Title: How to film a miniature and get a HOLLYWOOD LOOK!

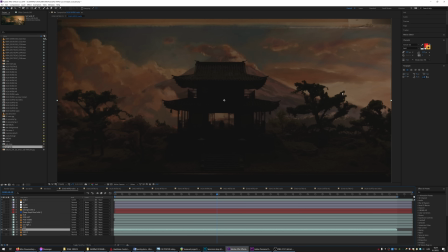This is the pass of the sky. We only lit the sky. And the first thing that I wanted to bring back is some details in the dojo itself, because right now it's completely dark, right?
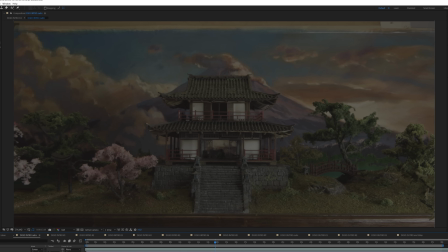This was the info layer that we also filmed, where everything is evenly lit.
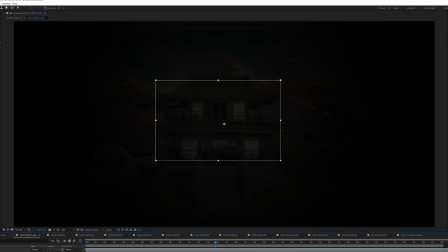And I did a little mask, and when I combine these two together, I get this, right?
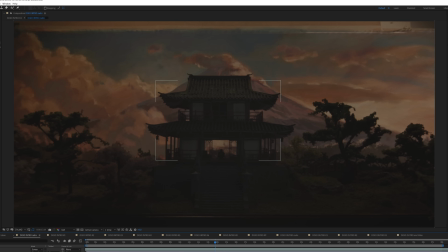So without it and with it, there's some more detail on the dojo. Next thing was the top light.
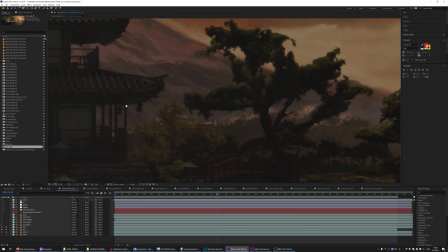So you can see the top light is giving us some, well, top light on the trees.
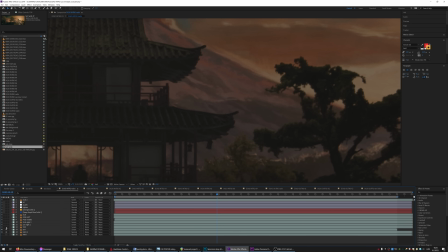The roof gets some illumination too. And then we have some sunlight.
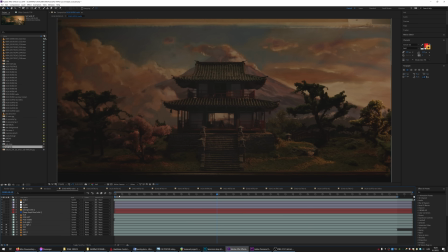So this is the hard light from the right, because we always knew that we are going to put the sun here behind this tree.
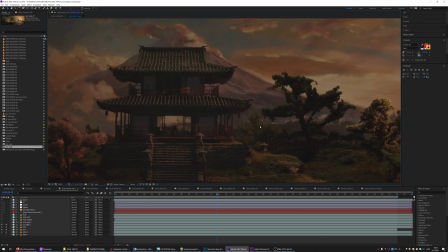So therefore we had some light coming from the right.
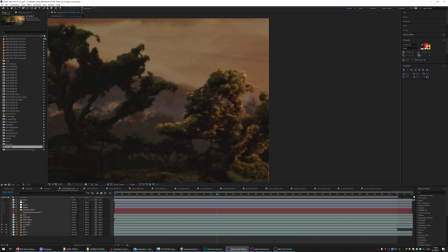If the sun is here, then it's not really logical that it's on the right side of this tree, but nobody's ever gonna notice that.
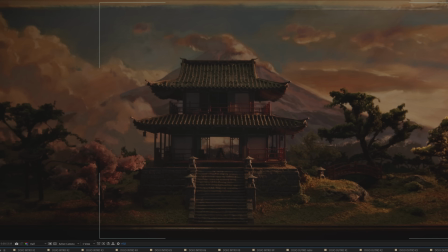Then we have another layer of sun, and here we specifically wanted to brighten some, details on the roof, and also these Toro lamps here.
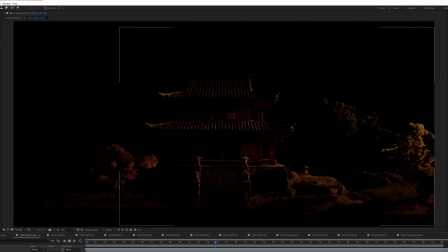And when they are singled out, these layers look like this. Everything is completely dark around them, and there's only, we only illuminated these parts that we wanted.
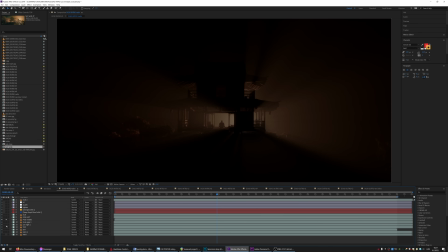Alright, now we have fog, and this is how it looks combined with the rest of the shot.
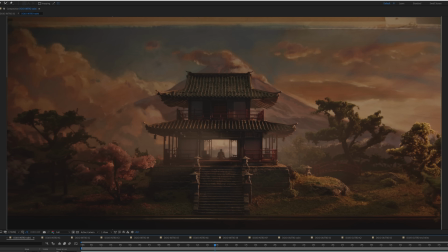Bam! Fog just brings some magic to everything, right? Look at these posts here, vertical posts, right?
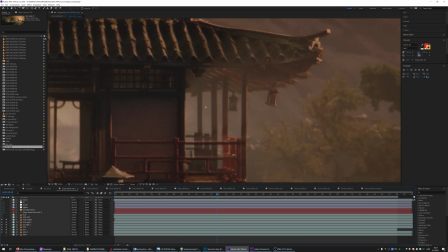When I turn the fog on, it separates these posts from the foreground of the building. You just get the feel for the depth. Oh, the fog is amazing. This is the first fog pass, and this is the left one.
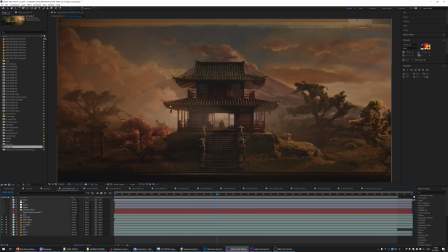And right now it might be a little weird, like why is this left side so illuminated?
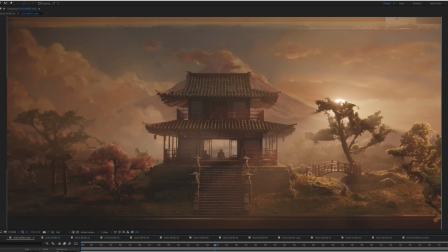But immediately when we bring in the sun, everything starts to make sense, right? So this is the sun layer, it's hidden behind the tree.
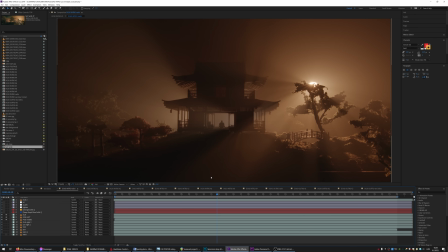If I single them out, you can obviously see that the rays are not logical. The rays of light should only come from this part where the sun is.
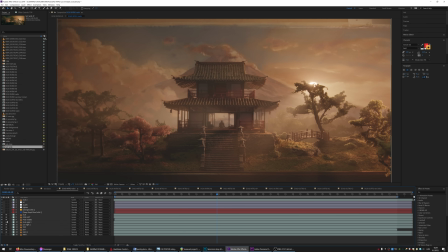But again, it's not obvious when you look at the whole shot, right? So for example, without the middle fog, this guy in the middle, you can't even see him.
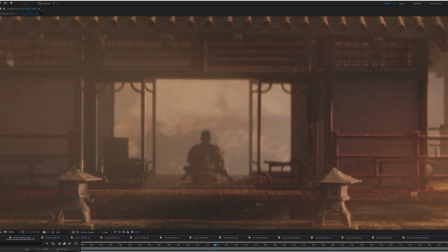We needed something that will separate him. So right now we have a silhouette of a man and everything is much better.
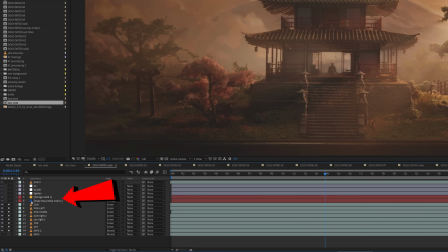And then you can see on the left I have a blue and an orange layer. What do these layers do?
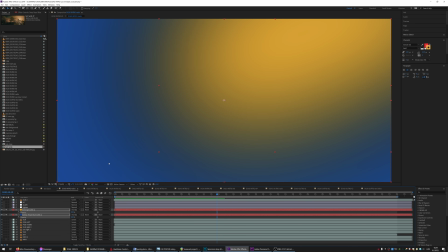Well, these are just solid layers, just solid color, and I just put blue on the left and orange on the right where the sun is,
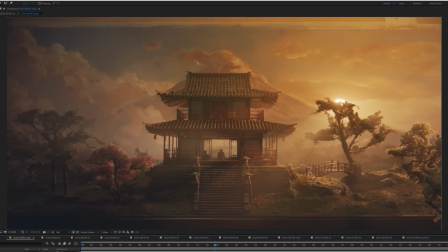and I use them just to softly shift your focus to the right of the image. This is without them and this is with them, and I did it in a very subtle way, but it's there.
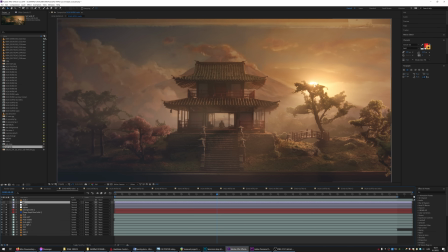And finally we have a color correction layer.
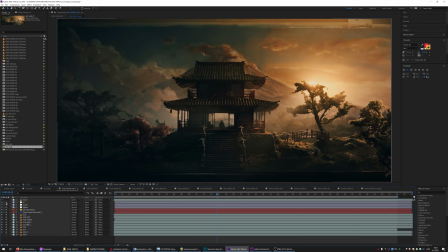The final shot is moody and dark, and we went for this greenish and orange tones because we always like to make everything a little bit stylized.
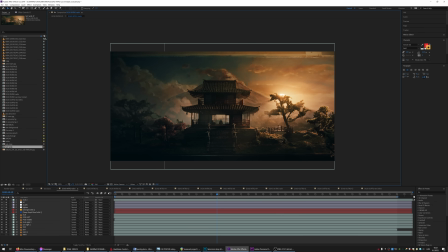And there you go, that's a finished intro shot. It's not complicated, as you can see. Not many layers here.
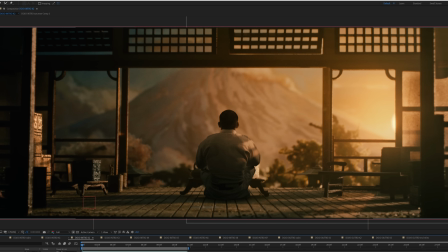And let's go to shot number 2. This is the shot where the judo master is sitting inside of the temple, of the dojo.
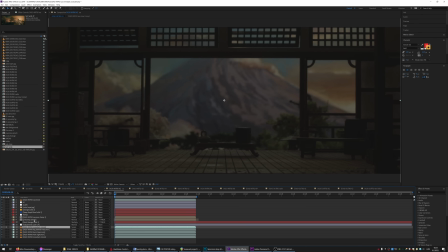Let's break it down. I think this is the top light pass. Let's brighten up the mountain.
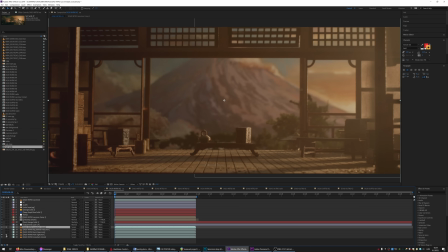We have fog from the right. And now we have the volumetric fog behind the trees.
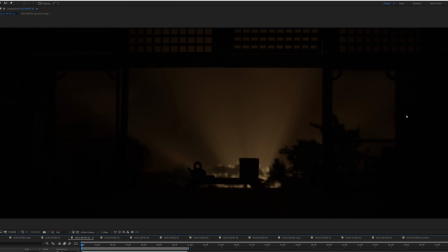Again, this doesn't make much sense because the sun will be here on the right, but it just makes the shot look cool.
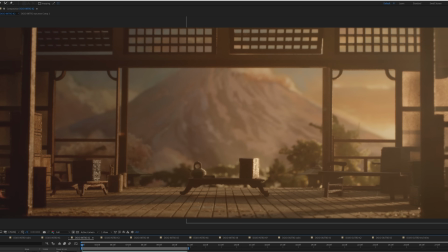And some more fog on the right. So now we gotta put the judo master inside the shot.
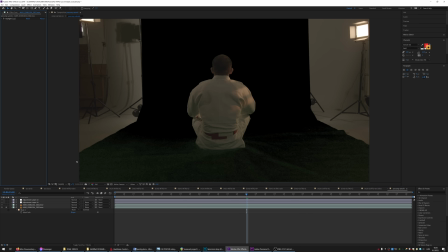This is the shot we filmed. I just keyed him out and masked everything around him.
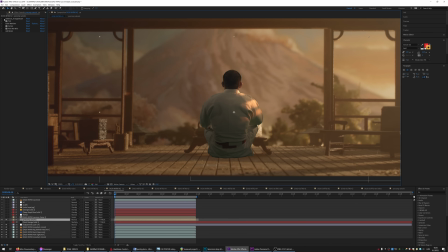Of course, when I put him in the shot, he's obviously the wrong color and everything, and I just used some tinting effects, color matching effects to make him fit in the shot more closely.
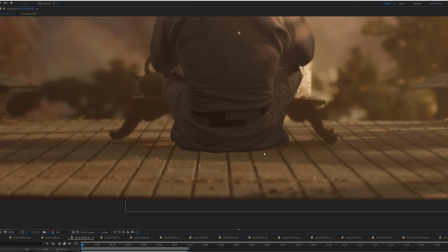And the biggest problem is he doesn't look like he's sitting on the floor because his bottom is darker than the floor, right?
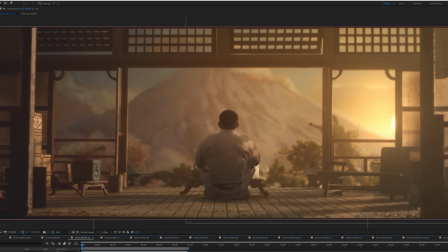So I just put a little bit of the shadow. And now he's sitting, and color correction in the end, which will make it nice and dark and cinematic.
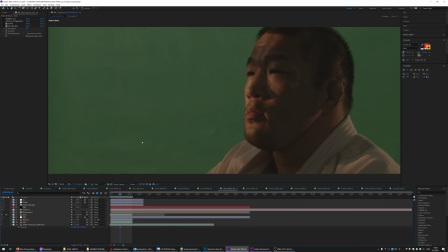But here we have a close-up shot, and it will show a different wall of the dojo, of the interior, which I never built. So what do?
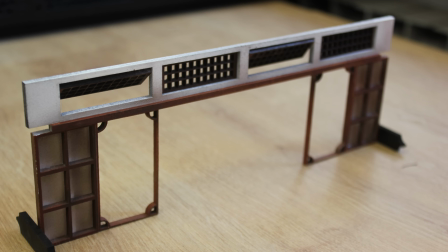Well, we basically just shot the same elements that we had, the same one wall that I built, and the advantage was that it needed to be blurry, right?